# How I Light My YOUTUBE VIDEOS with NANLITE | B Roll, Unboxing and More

Another thing that I thought was really hard when I was doing my YouTube videos at home was trying to find a good way of lighting up
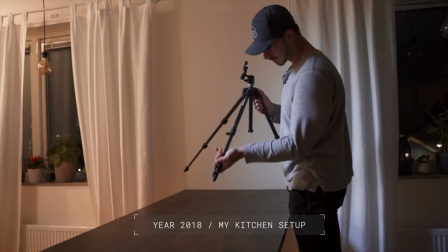a top-down shot because I remember just like trying to place the light up top and then the camera under and then it never really looked good so let me show you how I do the top-down shot and make the unboxing feel like mmm this looks good so as you probably know
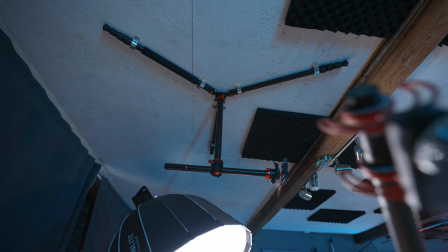if you watched my desk setup video I do have a tripod mounted to the ceiling where I do all my unboxing and it's just like putting the
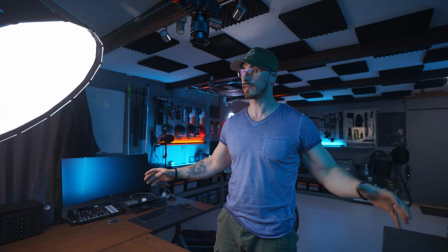camera into the tripod and then I have like a free space to move around with and I also keep this light as my main light whenever I'm
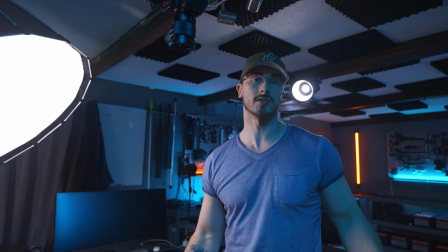doing any kind of unboxing so that this is like the standard lighting source that I got and then from there try to build some depth with
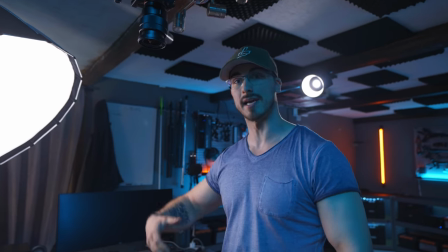different kind of like pavo tubes and things that I can come up with.
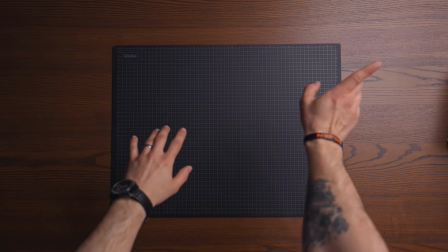So this set up what it looks like when I'm only using the main light over here as my only light source but
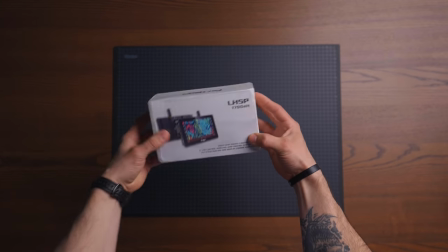when I'm doing any kind of unboxing it kind of looks a little bit I don't know when you move up it looks pretty good but it doesn't give us this 3D
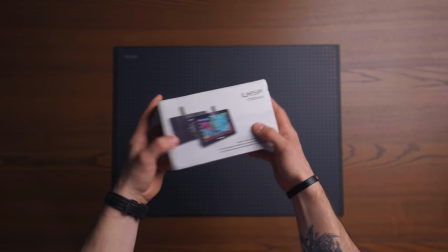effect that I want to have when I'm doing unboxing and it also doesn't give us an RGB tone, so let's see what we can do.
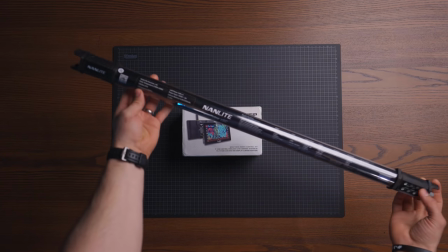I'm gonna take a Nanlite Pavotube 15C, which is the small version of the Pavotubes,
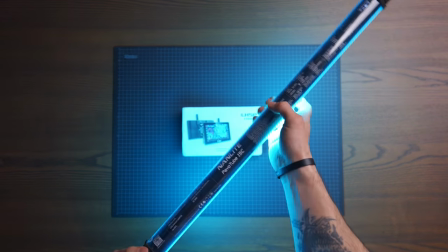and usually what I do is that I have it set to like a blue hue, and then I'll place it just outside of frame.
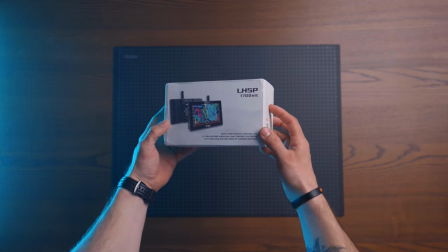Now you can see that we'll have a little bit of 3D effect when we're doing the unboxing.
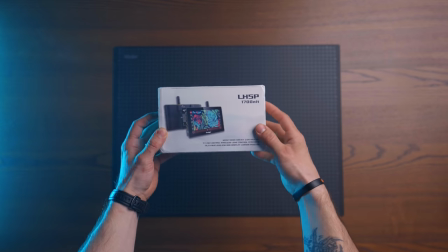So, I have the main light over here, and we have the rim light over here and I think this looks very good.
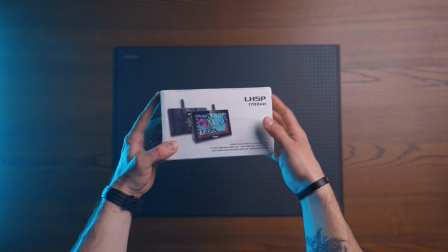This is like a two light setup that looks extremely professional.
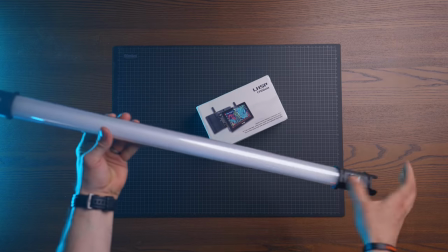So, what you can do is that you can take another one and then you can turn it to white.
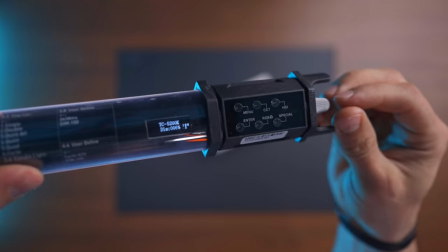I'm gonna have it to, let's see here, cct of 5600.
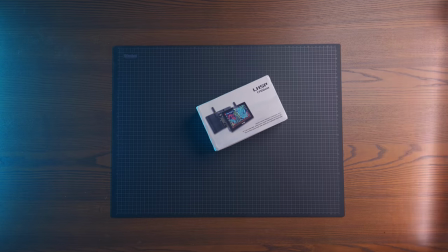Then we're gonna dim it down to like five and I want to place it over here on this side so that it gives us a little bit more
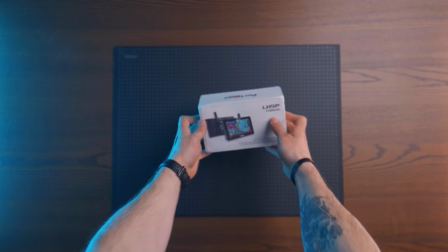rim light coming from below instead of just from above so whenever I'm lifting the product up you can see that we have a nice 3d
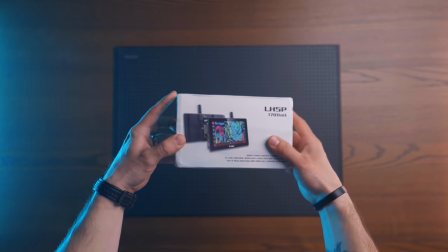feeling towards the matte the product and overall it looks very good and this is the way that I like my videos but you can also change
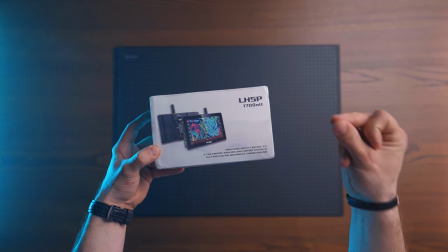this light over here so that it's white and then it's gonna look like this and then you're gonna have a more neutral look that doesn't look too
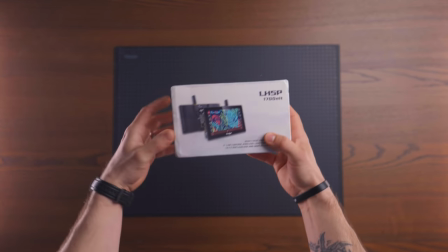high-tech but it still looks very good and still has this like 3d effect on my hands as well so this is usually how i light
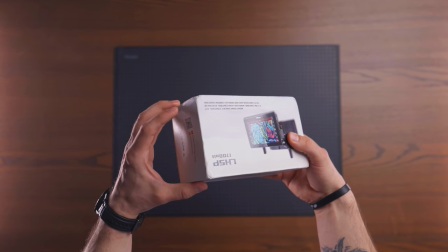up my top down shots unboxing shots and everything that i'm shooting from this angle so
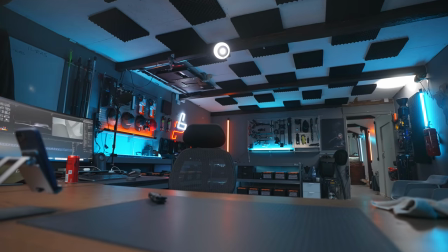whenever i'm shooting any kind of like product b-roll i always shoot towards this side of the office mainly because i want to have the depth and the background
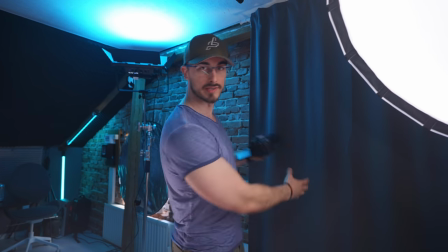to be very much vivid and alive and not only show this like boring curtain that i got here the lighting setup is basically the
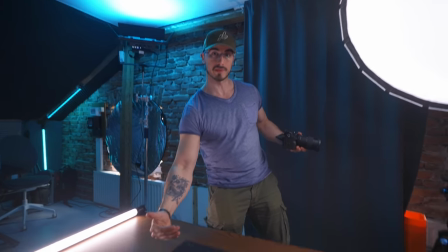same as we had with top down shot because now we have some light coming from this side we have the main light coming from up here and then we have some fill
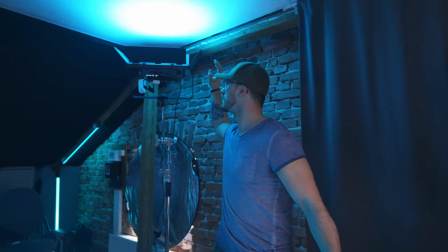light coming over here as well and then i also have a new mix panel at 150 watts that is bouncing off
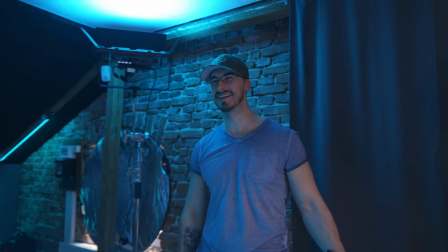from the roof and gives us a little bit of a view view and a blue hue on the products as well because
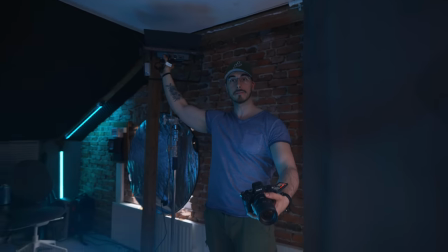if we turn it off we don't have as much of like fill light here but if we turn it on it's gonna look way better and give us like more of
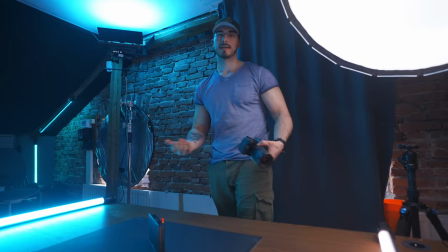a smooth blue hue to the product b-roll as well and usually when i'm shooting the b-rolls i also want to make sure that i'm using a lens with 2.8 aperture so right now i'm using the cameron 2875 to give us that like wide look but also a little bit of macro and then we can go in to like 75 if we really want to show off
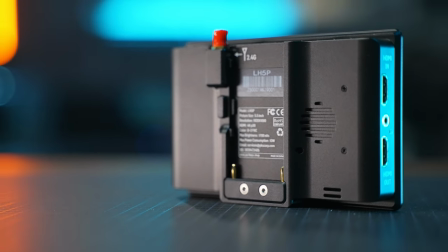like those detail and isolate the product from the background and also since i'm shooting an s-log i want to make sure that i properly expose the shot so
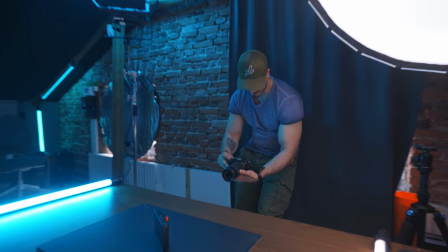right now it is at plus 0.3
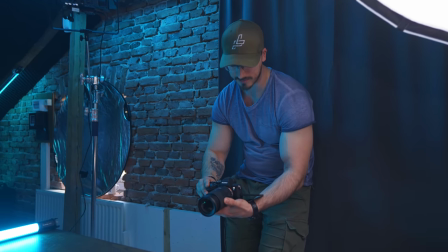on the exposure compensation and i want to make sure that we have it set to 1.7 so we're going to crank it up to
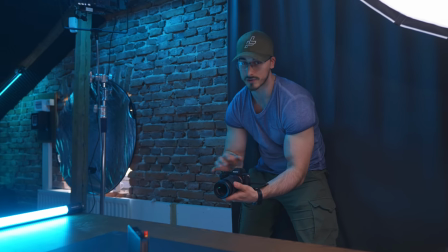iso 8 000 with these shots and of course we're going to turn off the autofocus as well so that we have instant control of every setting that we
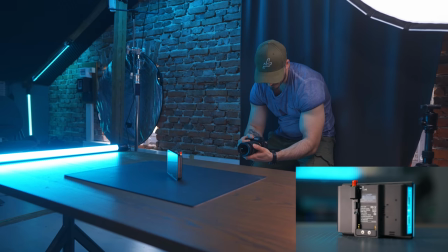can back and forth we
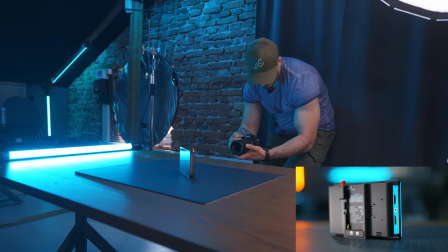can move a little bit closer
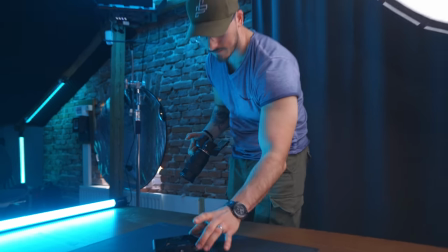and put my soul since we're shooting this at 100 FPS it's gonna be super easy to slow it down and get those like super clean smooth shots and what I usually do is that I try to find like good different angles that I can make this interesting and get different shots so that it doesn't feel like I just had the product placed at the same place and then just shooting from different angles because when you move the product
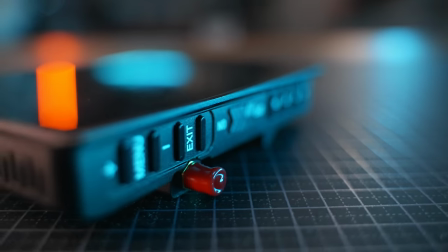it's going to change the light it's going to give you a more interesting shot and also going to make the overall video way more interesting because you actually spend some time moving around the product to make it more interesting that's basically how I set up when I'm shooting my product b-rolls but for the future
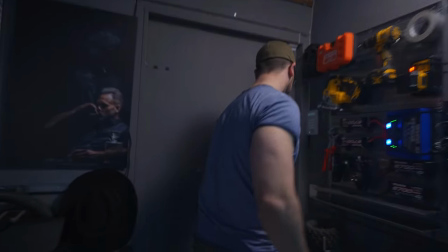we're also going to shoot some product b-roll out here in the new studio as well but right now it looks like shit because
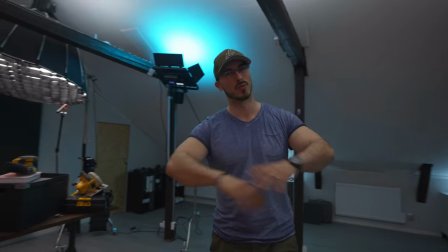there's been so much cleaning out of the office and trying to like do a storage management here so this is going to get cleaned out
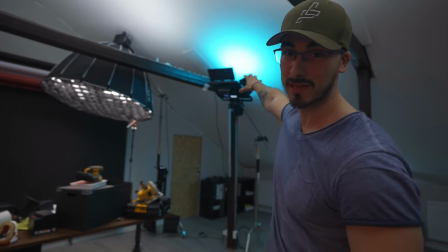we have a new big softbox right here we have a new mix panel right here so i'm super excited to see what I can produce out here as well. Let's go back into the office. So, now that you know... It's a little too bad. So, now you know everything about the lighting that I have here in my main set and how I shoot my product b-rolls, do my top-down shots. I thought we should celebrate by doing a big giveaway together with Nanlite.
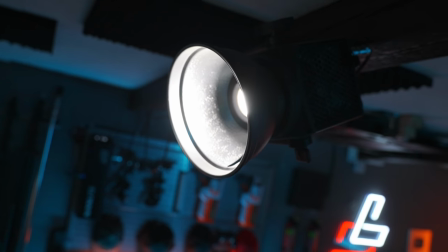And I actually want to give away a Nanlite Forza 300 together with a 90 centimeter softbox
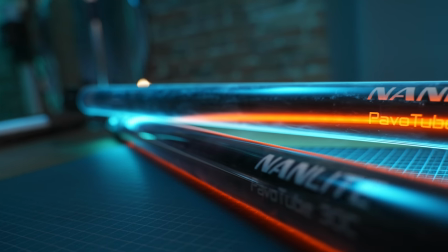and grid and also two nanlite pavotubes 30c. And here are the rules. I want to see a video on how you light your YouTube set. Maybe in your kitchen, your wardrobe, your toilet. I don't really care. I just want to see how you light your own set. And I also want to have an explanation or motivational video on what these lights would mean to you on your journey as a content creator. And I want you to upload this onto your Instagram, and I want you to tag Nanlite Global and use the hashtag Nanlite My Setup.